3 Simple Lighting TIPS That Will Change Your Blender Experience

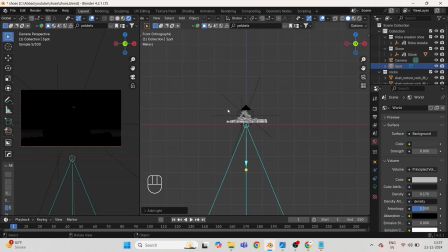8:26 now take a spotlight and scale it down
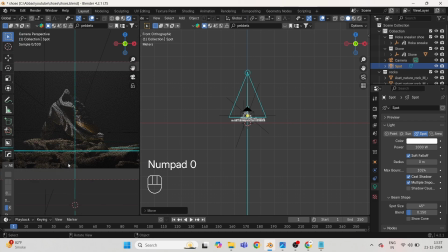8:34 increase the size to 1000 watt and reduce the spot size you will be needing an high power as you are using volume in background for creating fog and God rays.
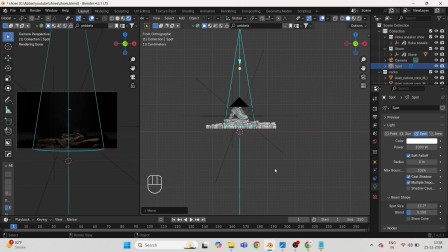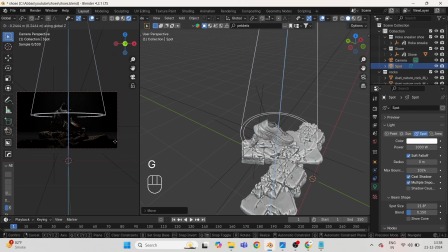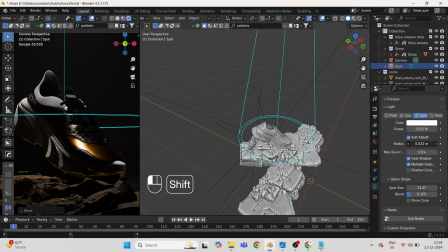9:20 Now just increase the radius bit for mild and soft shadows.
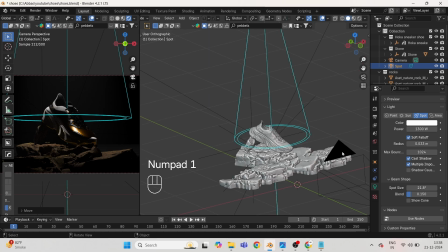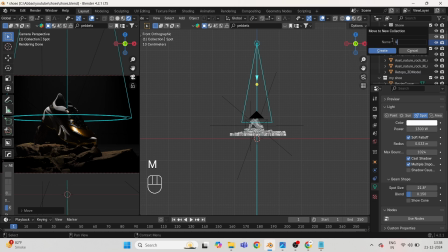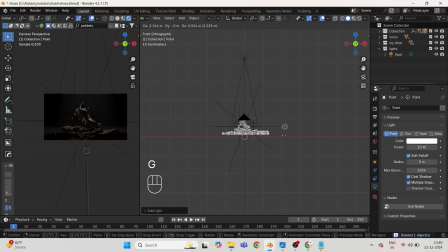9:39 Take a point light for acting as a fill light for our rocks. Increase the radius and power up to 200 watts something. Now adjust it and give some warm color to a light.
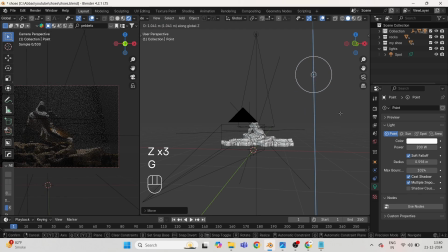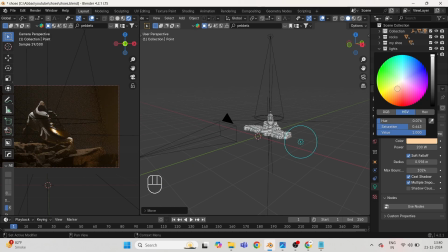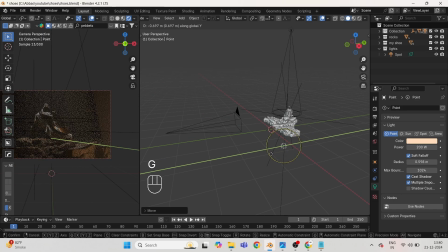Go to object properties shading tab, light linking and drag and drop the rocks.
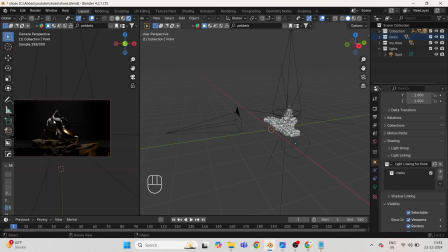10:29 After doing this it will only affect the rocks not the shoe or backdrop, and play with the light until you aren't satisfied. Duplicate the light to left hand side for just filling a nice highlight.
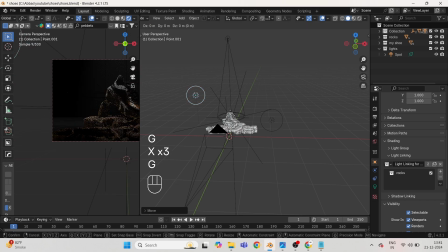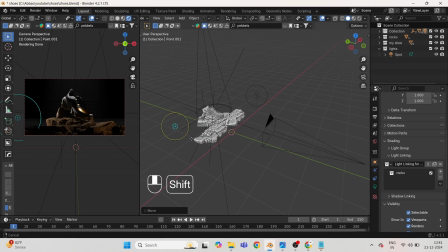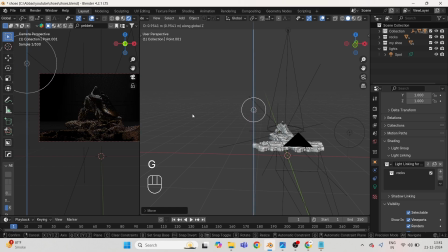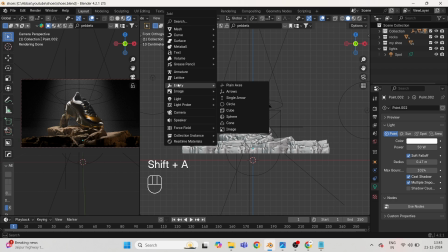11:27 Now press shift a and take a area light.
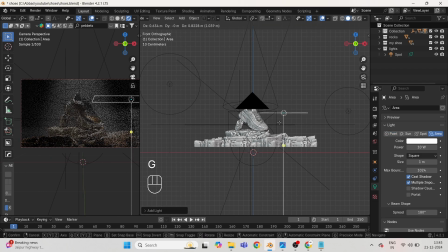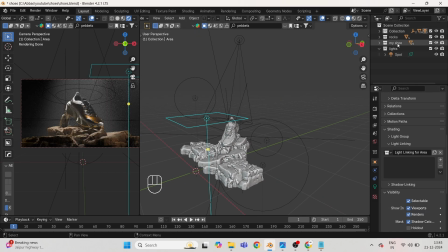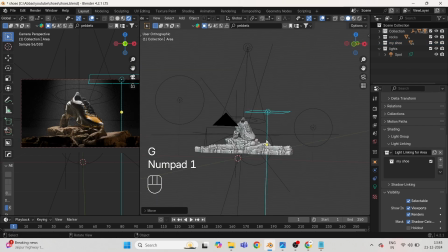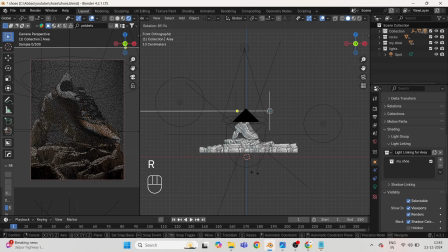11:48 Press ctrl b to render viewport so that only the selected area show be visible, and rest not now.
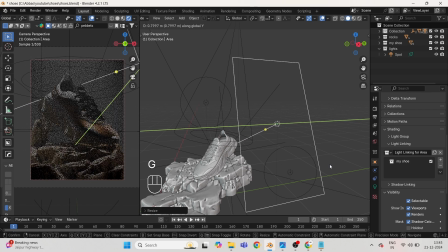11:56 Do as I'm doing for the area light, for giving light shadows and highlighting the product with this light copy